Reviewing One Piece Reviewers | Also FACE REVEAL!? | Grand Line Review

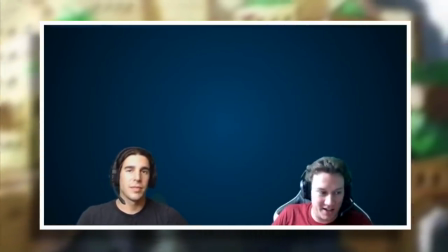It means that you don't always have to be on and you've got someone to bounce off, it can be great.
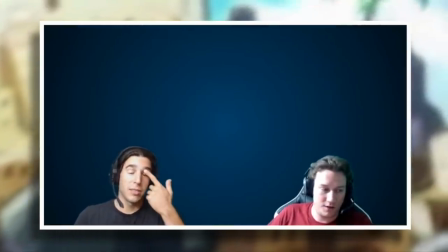However, for that to work, one of you always does need to be on because if you both take a step back, then it results in situations like this.
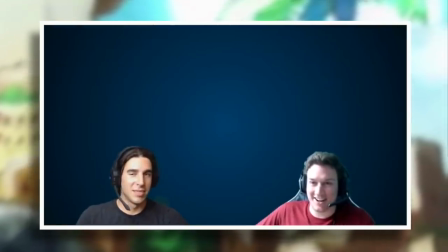Whatever you say that.
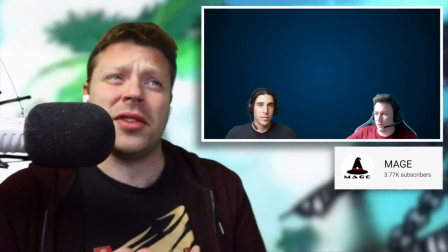And just to be clear, I'm not making fun of these guys. It's just that sort of inevitable moment of awkward that is going to happen early on in reviewing careers.
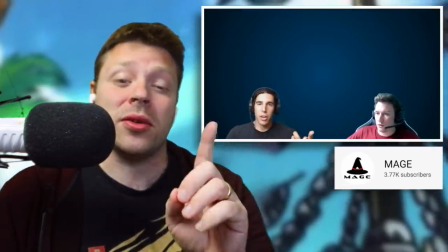In fact, it still happens to me. And the only reason why you're not seeing it is because I edit them out. And I also thought that since I'm anticipating a lot of face cam stuff that I would get into the spirit of things and we are going to play the role.
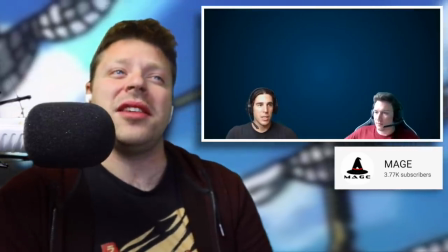However, on the other hand, these guys sound Australian. So it's hard for me to give them anything less than a total score of a perfect five lamingtons out of five.
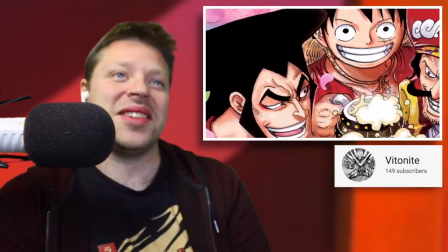Vito Night. All right, cool. Another guy not using a face cam. Okay, so good things about Vito Night.
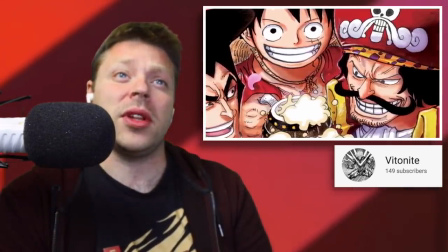The audio is clear and crisp. I think it could be much better with a little processing, but whatever. It's a great starting point.
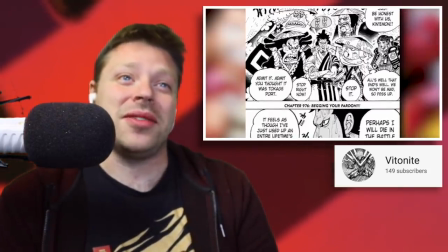The music in the background is very recognizable. It's a definite, like, distorted genres theme from part five of JoJo.
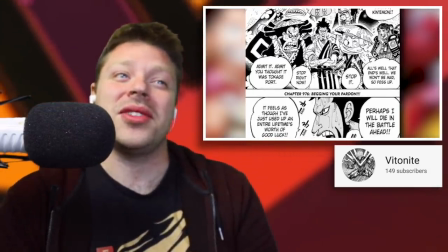And once again, I will caution you, unless you've rearranged this song for yourself, just don't use it.
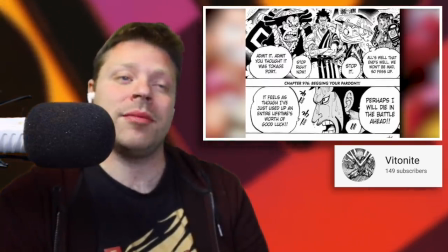It's not worth the risk, even though it is a beautiful track. Even when distorted, actually. Here's something I don't like though.
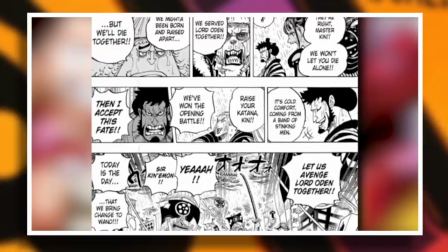One of the biggest problems I think newer reviewers have is that they just retell the chapter. And that's fine, there's a lot of people out there who want that sort of thing, but that is a recap, not a review.
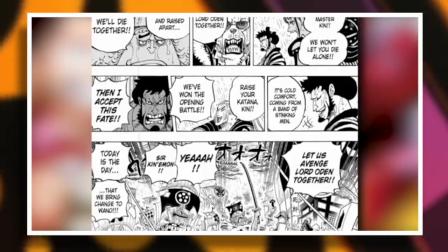And V2Knight does break it up and offer his thoughts on each event, which is nice.
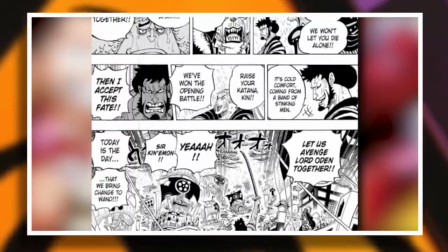It's leagues ahead of many, but the trickiest thing here is that you also go through all the pages and essentially the entire chapter, which I have noticed is the official translations are good on you for that.
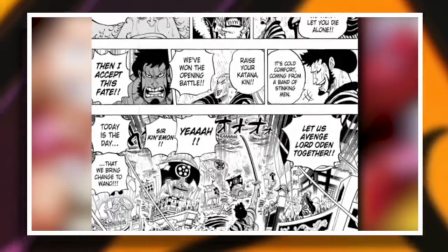But this is incredibly risky because I think there is a sound legal argument that could be made that this video is just reproducing the manga chapter,
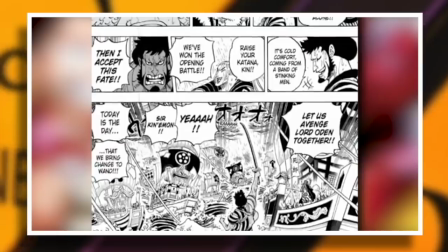which is rather unfortunately theft and distribution. I'm not saying don't use manga panels to illustrate your points.
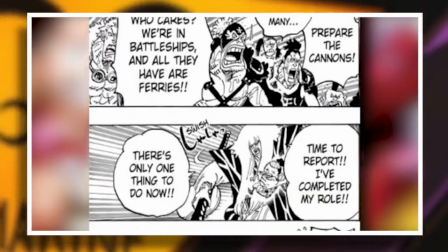I use them in my videos, although I do tend to flip them because I'm super paranoid about unfair copyright claims.
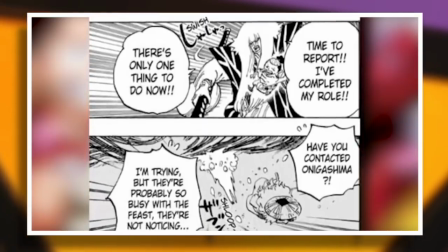But this video takes things to a whole different level. And if this channel does grow and gain traction, then you are probably going to be facing some big problems in the future.
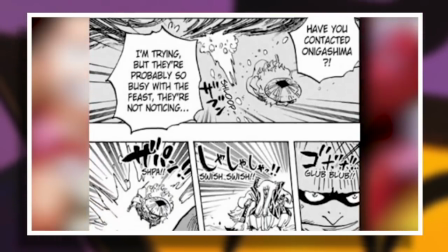So I would recommend that you find a different visual format because your audio is great, your thoughts are also great, but those visuals are probably going to get you in trouble.
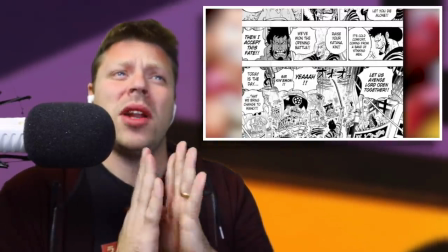Oh and also just please add recap to the title like One Piece chapter 976 review and recap
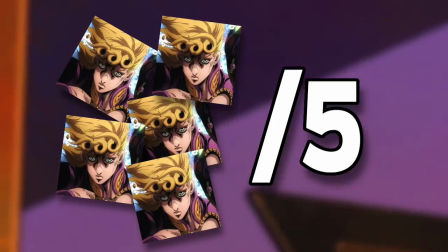because that is what you're doing But otherwise this channel score is a perfect five genres out of five Seastone Sage
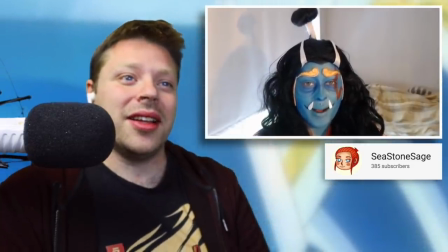I'll start from the start, those of you that know why I'm dressed like this, shh for the people that don't.
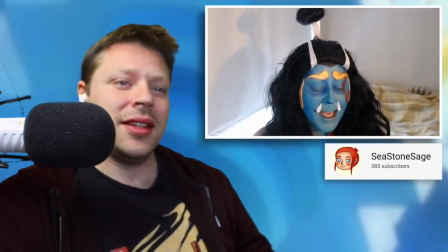That's fantastic.
Yeah, so as expected, Kinemon was really lucky.
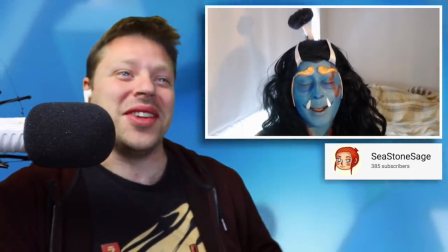It was nothing to do with the mark.
You can't just launch right into the review. We have things to talk about here.
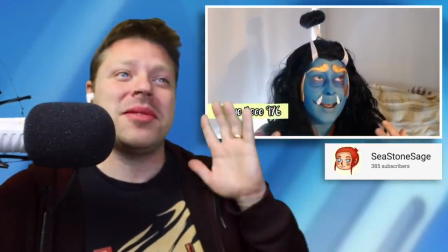I mean, the review itself almost doesn't really matter. This makeup is, oh my god, it's phenomenal.
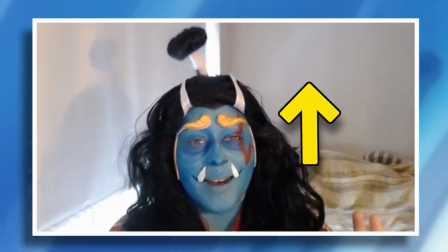The one thing I will say is that I really wish Jinbei's face was framed slightly higher and inhabiting a better space.
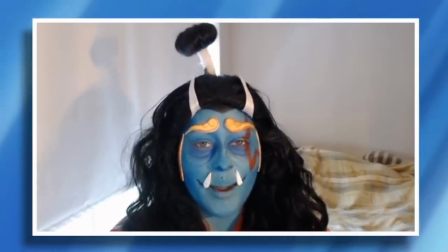because my eyes naturally want to rest in the middle of the frame and they keep getting dragged back down to here.
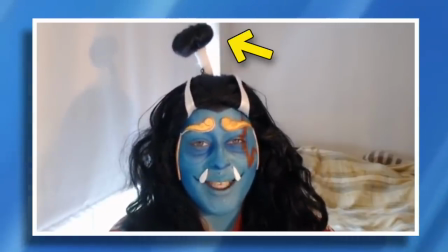I mean, I do get why she's done it though. It's to get that top knot in the frame, which to be fair, sells the entire cosplay an incredible amount.
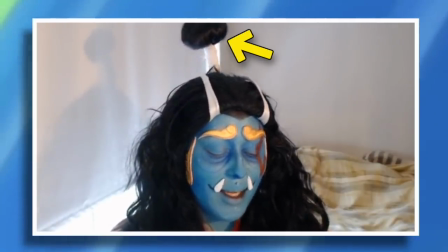So yeah, you know what? Screw my framing desires, whatever. The top knot is worth it. The audio for this is also pretty incredible.
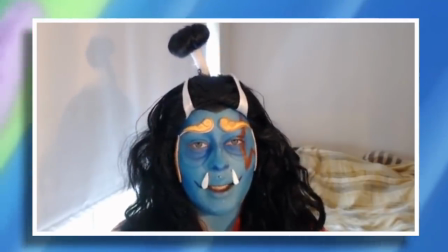Jinbei's voice is loud and clear, but not peaking. It sounds meaty and fleshed out as opposed to really like hollow and tinny.
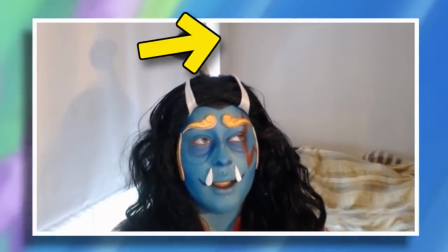Once again, there's some nice depth by having the camera pointing at the corner of the room.
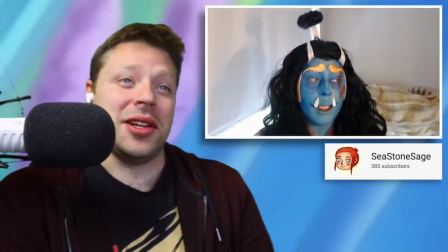I kind of wish that wasn't the center, But once again, whatever and you know, it's just so fascinating to watch Jinbei speaking in English with an English accent No
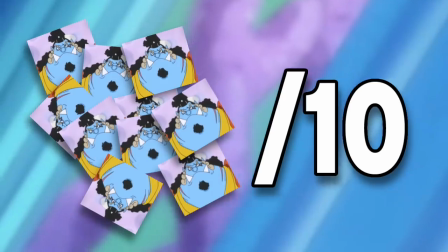less I am completely mesmerized absolutely brilliant job here an easy 10 whale sharks out of 10 wolf Nara
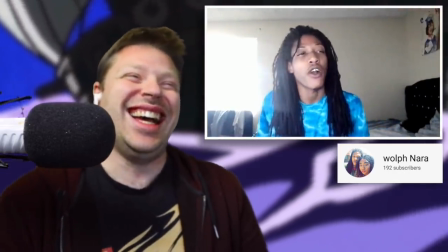Welcome back to the channel guys, it's your boy Wolf Naro here, back to bring a doing a live reaction from One Piece,
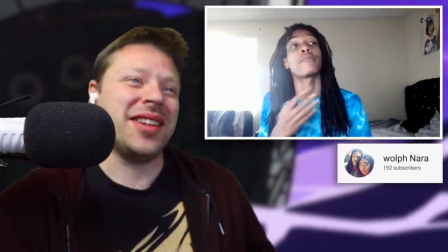and this time it's not happening, this is absolutely how you start a video,
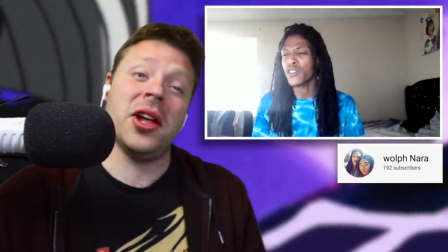no generic AMV, no custom intro, no hello and welcome to the Grand Line Review garbage,
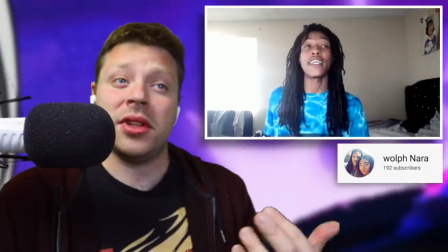just cold open, absolutely light up, and then smash straight into your content.